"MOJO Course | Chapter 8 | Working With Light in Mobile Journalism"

अब हम बात करेंगे कि यहां पे कितनी किस्म की लाइट्स होती हैं और उनका क्या काम होता है। नंबर वन, फ्लैट लाइट।
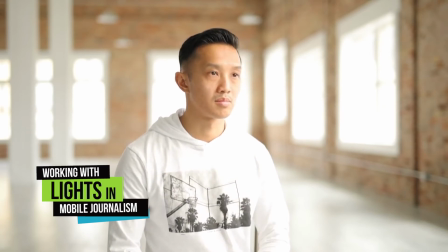(6:58)
ये एक ऐसी लाइट होती है कि आप कमरे में हो तो आप बिल्कुल एक लाइट को छत के ऊपर थोड़ा बाउंस कर देते हैं और छत पे वो जब लाइट रिफ्लेक्ट होती है तो वो पूरे कमरे में इवन चली जाती है और आपका जो करैक्टर होता है उस पे कोई डार्क शेडो भी नजर नहीं आ रहा होता। यानी कि ये मेक श्योर किया जाता है कि करैक्टर के ऊपर किसी किस्म का कोई शेडो ना हो,
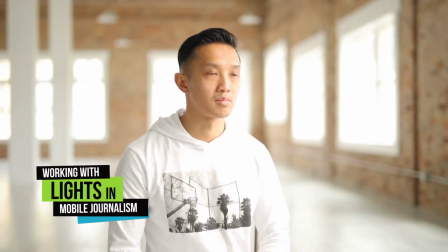(7:18)
यानी कि लाइट किसी एंगल से नहीं बल्कि टॉप से या फ्रंट से डायरेक्ट फेस के सब्जेक्ट के फेस पे दी जाती है। इसको हम कह देते हैं फ्लैट लाइट। दूसरी लाइट है आपकी ब्रॉड लाइट।
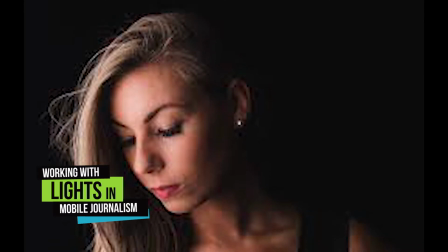(7:30)
ब्रॉड लाइट क्या होती है? ये साइड लाइटिंग होती है। ये किसी भी फेस के ऊपर किसी एक साइड से आ रही होती है जो कैमरे के तरफ होता है, यानी कि जो हिस्सा फेस का लिट होता है जहां से लाइट आ रही होती है वो वाला हिस्सा अगर आपका कैमरे की तरफ है तो दूसरा हिस्सा जो कैमरे के अगेंस्ट है वहां पे
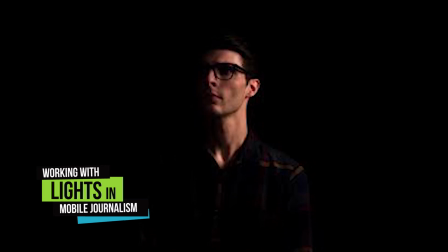(7:47)
डार्क शेडोज आ रहे होते हैं। इस तरह की लाइट को हम ब्रॉड लाइट भी कहते हैं। शॉर्ट लाइट। शॉर्ट लाइट क्या होती है?
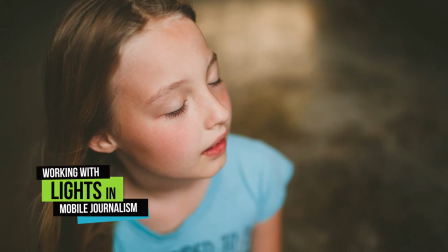(7:55)
ये ब्रॉड लाइट का बिल्कुल इनवर्स है, यानी कि कैमरे का एंगल आपके फेस के उस तरफ होता है जहां पे लाइट नहीं आ रही होती।
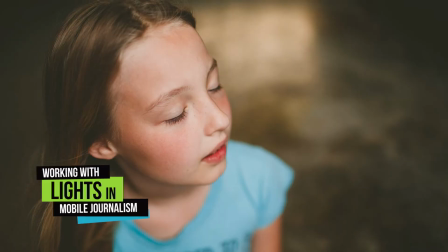(8:03)
यानी कि अगर मेरे राइट साइड पे मैंने अपनी कैमरा रखा हुआ है तो मेरा राइट साइड पे जो साइड है वो ब्लैक है, बट मैंने अपनी जो लेफ्ट साइड से रोशनी आ रही है और मेरी लेफ्ट साइड अगर लिट है तो ये जो ब्रॉड लाइट है उसका बिल्कुल ऑपोजिट हो जाएगा,
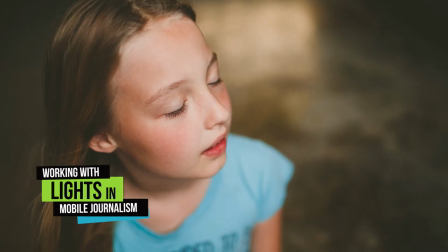(8:18)
शॉर्ट लाइट हो जाएगी। आसान लफ्जों में अगर आप इसको समझने की कोशिश करेंगे,
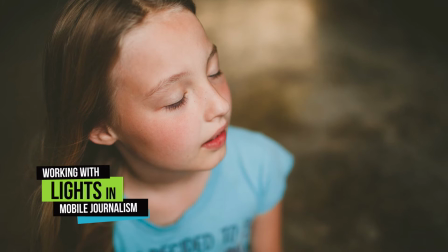(8:22)
जिस तरफ आपका कैमरा होगा वहां पे डार्क शेडोज होंगे और कैमरे के जो अपोजिट हिस्सा होगा वो प्रॉपर लिट होगा।
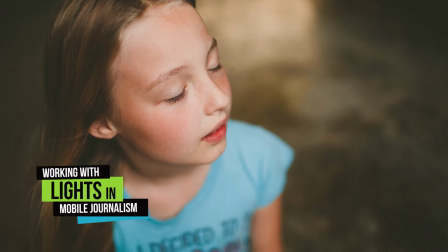(8:31)
ये समटाइम फीलिंग्स के लिए, सॉरो के लिए, सैड शूट के लिए ये इस तरह की लाइट बहुत ज्यादा इस्तेमाल की जाती है। अगली जो लाइट है इसको हम कहते हैं स्प्लिट लाइट। स्प्लिट लाइट कहते हैं ऐसी लाइट कि अगर आपके सब्जेक्ट के बिल्कुल 90 के एंगल पे,
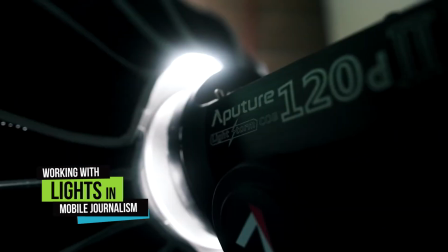(8:47)
यानी कि मेरे बिल्कुल राइट साइड पे या बिल्कुल लेफ्ट साइड पे अगर एक लाइट रख दी जाए तो
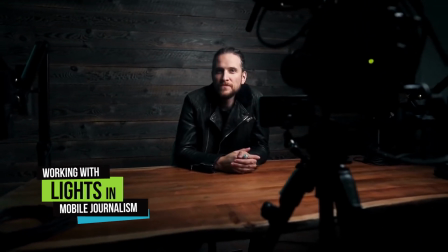(8:52)
बिल्कुल एक बॉडी का हिस्सा मेरा बिल्कुल लिट हो जाएगा और बॉडी का दूसरा हिस्सा बिल्कुल डार्क हो जाएगा, तो इस तरह की जो लाइट को हम कहते हैं स्प्लिट लाइट।
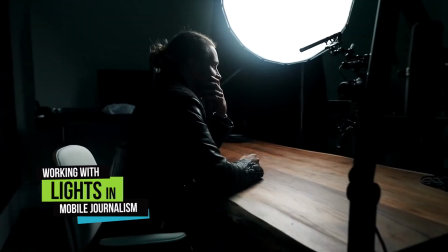(9:02)
स्प्लिट लाइट इज अनदर टाइप ऑफ साइड लाइटिंग बट इट इज डिफाइंड
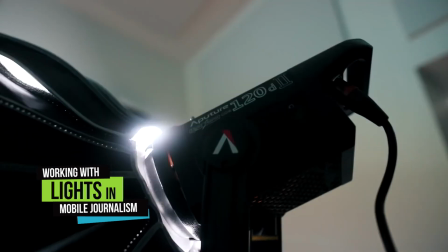(9:07)
एज अ लाइट दैट हिट योर सब्जेक्ट फ्रॉम द साइड एट अ 90 डिग्री एंगल। अगली जो लाइट है वो है आपकी बैकलाइट। बैकलाइट क्या होती है? जो आपके कैमरे के बिल्कुल ऑपोजिट होगी,
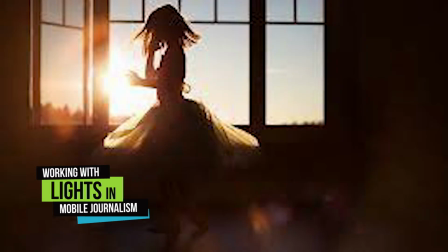(9:19)
यानी कि अगर मैं जिस एंगल से भी अपने मोबाइल का जो कैमरा है वो रखा है बिल्कुल उसके अगर सामने लाइट है,
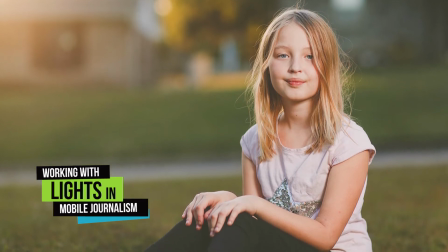(9:26)
यानी कि करेक्टर के पीछे अगर बिल्कुल लाइट है तो इसको हम बैकलाइट कहते हैं। बैकलाइट से मुराद ये भी ली जा सकती है कि जब हम अपने करेक्टर को, अपने सब्जेक्ट को बैकग्राउंड से थोड़ा डिफ्रेंशिएट करना होता है इनडोर में तो भी हम बैकलाइट का इस्तेमाल कर सकते हैं। और बैकलाइट नॉर्मली जो सब्जेक्ट की हाइट से ऊपर होती है, यानी कि उसके दुगनी हाइट पे होती है, तो वहां पे वो शेडो और हेड्स पे वो लाइट आ रही होती है ऑलमोस्ट, और वो बैकग्राउंड से आपके सब्जेक्ट को थोड़ा डिफरेंट करती है।
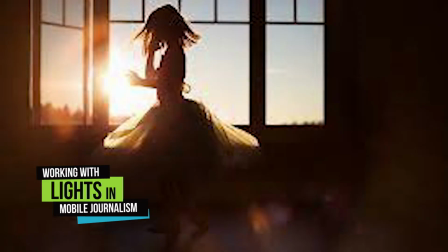(9:53)
बैकलाइट से मुराद ये भी ली जा सकती है कि अगर किसी विंडो में रोशनी आ रही है और उस विंडो के बिल्कुल सेंटर में अपना सब्जेक्ट खड़ा कर दूं और फिर उसके सामने अपना जो कैमरा रखूंगा तो पीछे वाइट होने की वजह से मेरा करैक्टर बिल्कुल डार्क हो जाएगा, बिल्कुल एक शेडो में आ जाएगा, डार्क शेडो में आ जाएगा, ब्लैक हो जाएगा। इस तरह की लाइट को भी हम बैकलिट कहते हैं। एक लाइट होती है हमारी सेमी सिलेट लाइट। सेमी सिलेट लाइट बहुत रोमांटिक शॉट्स के लिए, फीलिंग शॉट के लिए यूज की जाती है। ये भी ऑलमोस्ट उसी तरह की लाइट होती है जैसे आप कह दें कि बैकलाइट है, लेकिन इसकी इंटेंसिटी, इसकी जो पावर है वो कम होती है। बैकलाइट में क्यों इंटेंसिटी इतनी ज्यादा होती है कि आपके सब्जेक्ट को वो बिल्कुल ब्लैक कर देती है, लेकिन सेमी सिलेट में हम हल्की सी लाइट कैमरे के सामने भी रखते हैं,
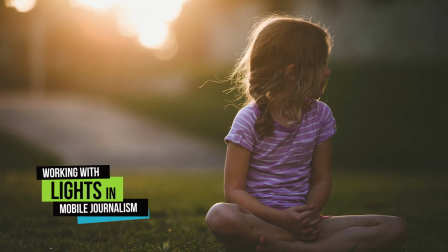(10:37)
वो बहुत अच्छी एक आपको गोल्डन कूल कलर की या वार्म कलर की एक फील दे रही होती है,
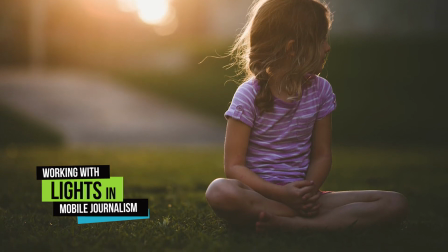(10:44)
जैसे सूरज डूब रहा हो और आप वहाँ पे अगर थोड़ा सा उसको सामने रख के अपने करैक्टर को शूट करें तो बहुत ही एक रोमांटिक शॉट आपको, रोमांटिक लाइट की एक फील मिलती है।
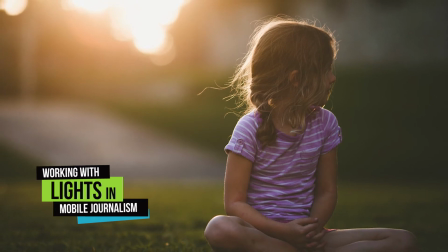(10:53)
हल्का सा आपका जो सब्जेक्ट होता है वो शार्प नहीं होता, थोड़ा सा ब्लर में जाता है, लेकिन थोड़ा सा उसको आप कह देते हैं सिलेट में चला जाता है, वो बहुत एक रोमांटिक और बहुत एक कमर्शियल शॉट आपको प्रोड्यूस करके देता है। इसको हम कहते हैं सेमी सिलेट शॉट। अगली आपकी लाइट है रिफ्लेक्टर। ये रिफ्लेक्टर लाइट भी बिल्कुल उसी तरह का काम कर रही है जो बैक लाइट में सूरज या विंडो की रोशनी आपके लिए काम करती है।
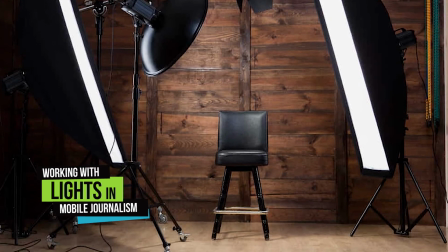(11:15)
ये एक आर्टिफिशियल लाइट होती है जो कि आप बिल्कुल उसको रिफ्लेक्ट करके किसी चीज़ के साथ,
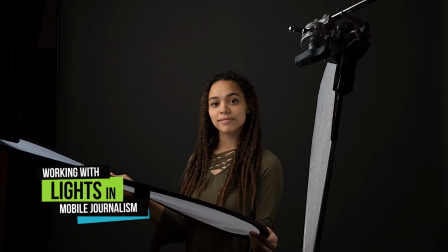(11:20)
जिस तरह मैंने आपको बताया कि रिफ्लेक्टर के साथ आप रिफ्लेक्ट करके दीवार के साथ भी रिफ्लेक्ट कर सकते हैं,
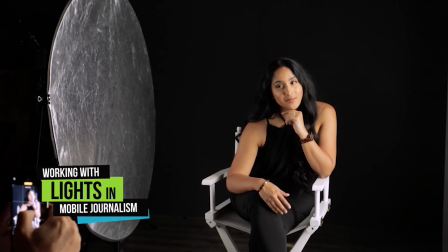(11:25)
कपड़े के साथ भी रिफ्लेक्ट कर सकते हैं, मिरर के साथ रिफ्लेक्ट कर सकते हैं, मरकरी शीट के साथ रिफ्लेक्ट कर सकते हैं, तो उसका एंगल इस तरह का एडजस्ट कर दिया जाता है कि वो वापस रिफ्लेक्ट होकर लाइट आपके सब्जेक्ट के ऊपर आती है। तो एक आर्टिफिशियल लाइट को जब आप रिस्पॉन्ड करते हैं तो इसको भी हम रिफ्लेक्टर लाइट कहते हैं। अगर हम किसी प्रोफेशनल फिल्म की, ड्रामा की, किसी सोलो प्रोग्राम सोलो करेक्टर के प्रोग्राम्स की बात करें तो जो सबसे इम्पॉर्टेंट लाइट है जिसका बहुत अमल दखल होता है फील क्रिएट करने में, करेक्टर को इन्हांस करने में, करेक्टर को हाईलाइट करने में, उस लाइट को हम कहते हैं थ्री पॉइंट लाइटिंग। थ्री पॉइंट लाइटिंग होती क्या है आइए देखते हैं। ये थ्री पॉइंट लाइटिंग है क्या? जिस तरह आपको लगता है नाम से ही जाहिर है कि तीन लाइट्स हैं,
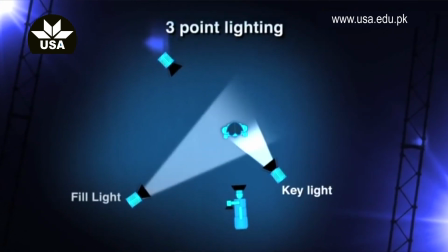(12:11)
उनको एक खास एंगल से खास इंटेंसिटी के साथ हम प्लेस करते हैं जिससे आपकी फिल्म में, आपकी पिक्चर में एक ड्रामेटिक लुक आती है, एक मूड क्रिएट होता है, इसको हम कहते हैं थ्री पॉइंट लाइटिंग। ये लाइटिंग का बहुत बुनियादी उसूल है, इसको फॉलो करना बहुत जरूरी है।
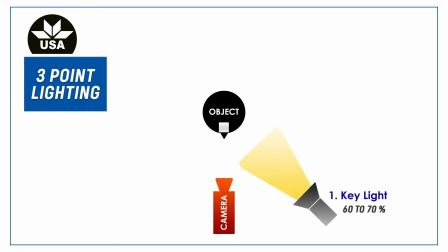(12:32)
सबसे पहली लाइट जो इसमें यूज की जाती है उसको हम कहते हैं की लाइट, दूसरी लाइट होती है उसको हम कहते हैं फिल लाइट, और तीसरी लाइट है हमारी बैक लाइट। तो सबसे पहले हम बात करते हैं आपकी की लाइट। दिस इज योर प्राइमरी लाइट सोर्स ऑफ द सीन। की लाइट इंटेंसिटी के लिहाज से ये सबसे स्ट्रॉन्ग और डायरेक्ट लाइट होती है।
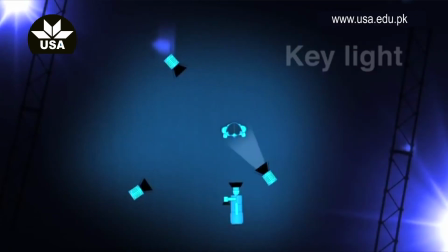(12:55)
ये आपकी मेन लाइट है जो कि आपके सब्जेक्ट को लिट करती है।
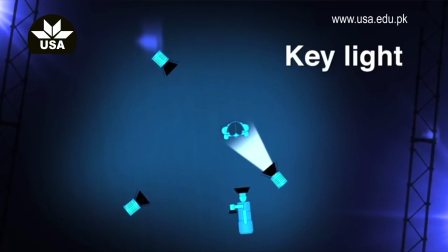(13:00)
की लाइट नॉर्मली तौर पर कैमरा से तकरीबन 20 से 45 डिग्री एंगल पे प्लेस की जाती है। मिसाल के तौर पे इस करेक्टर में देखें कि ये लड़की हमारा सब्जेक्ट और करेक्टर है,
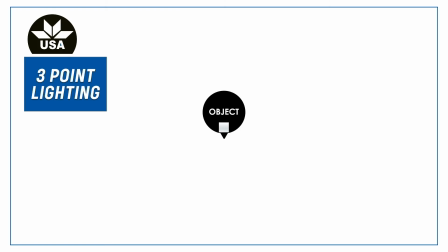(13:11)
यहाँ पे बिल्कुल सामने इसके एक कैमरा है और कैमरे के बिल्कुल 45 डिग्री पे एक लाइट रखी है और इसको ऑन ऑफ किया है।
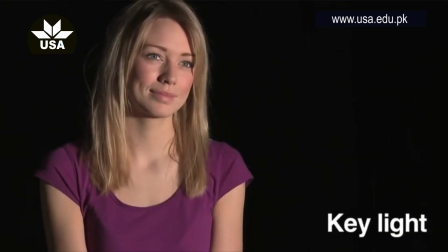(13:19)
यहाँ पे आप वीडियो में देख रहे होंगे कि इस की लाइट का इस लड़की, इस करेक्टर और इस सब्जेक्ट पे क्या इम्पैक्ट आ रहा है। अगर आप वीडियो को गौर से देखें तो इसका इस एक फेस का जो एक हिस्सा है वो तो लिट हो गया है, लेकिन दूसरी साइड पे इसके शेडोज भी क्रिएट हो रहे हैं। दूसरी लाइट जिसका हम जिक्र करेंगे जो कि इसका मेन लाइट है वो है हमारी फिल लाइट।
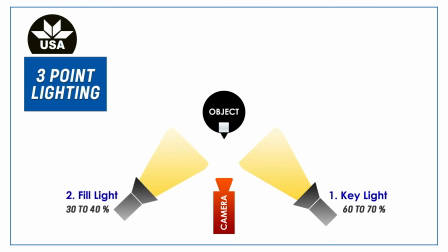(13:44)
एक्चुअली इट कैंसल्स द शेडो क्रिएटेड बाय अ की लाइट एंड डज नॉट क्रिएट इट्स ओन शेडो
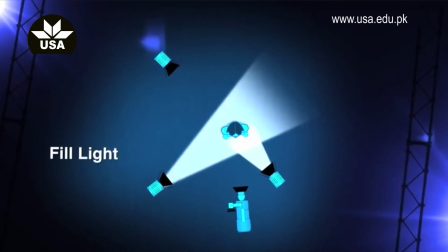(13:50)
बिकॉज इसकी इंटेंसिटी आपकी की लाइट से नॉर्मली 40-50% होती है।
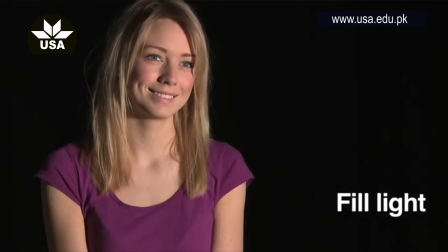(13:57)
अभी आप वीडियो में देखें तो इस करेक्टर की जब हम फिल लाइट को ऑन करते हैं तो जो फेस के दूसरी तरफ जो शेडोज थे वो थोड़े कम हो गए हैं और एक नेचुरल लुक दे रहे हैं। इसका अपना कोई शेडोज नहीं होता क्योंकि इनकी इंटेंसिटी की लाइट से कम होती है। तीसरी लाइट जो बहुत इंपॉर्टेंट लाइट है उसको हम कहते हैं बैक लाइट, नॉर्मली इसको किकर भी कहा जाता है।
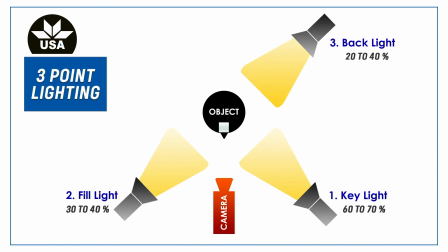(14:21)
दिस लाइट एक्चुअली लिट अप योर करेक्टर एंड सब्जेक्ट फ्रॉम बिहाइंड। Normally, we place it higher from the subject. ये लाइट एक्चुअली आपके एक्टर या सब्जेक्ट को आपके बैकग्राउंड से सेपरेट करती है।
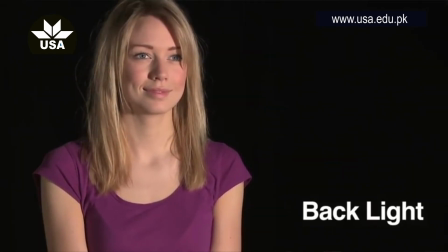(14:36)
इन दिस वीडियो हमारे करेक्टर पे जब हम बैकलाइट को ऑन करते हैं तो आप देख रहे होंगे कि हमारे करेक्टर की जो पीछे एक फिल लाइट जब उसको बैकलाइट आ रही है तो वो बैकग्राउंड से हमारे करेक्टर को सेपरेट करती है और इससे करेक्टर थोड़ा नुमाया तौर पर इस वीडियो में आपको नजर
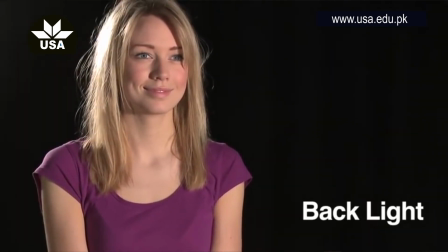(14:53)
आ रहा है।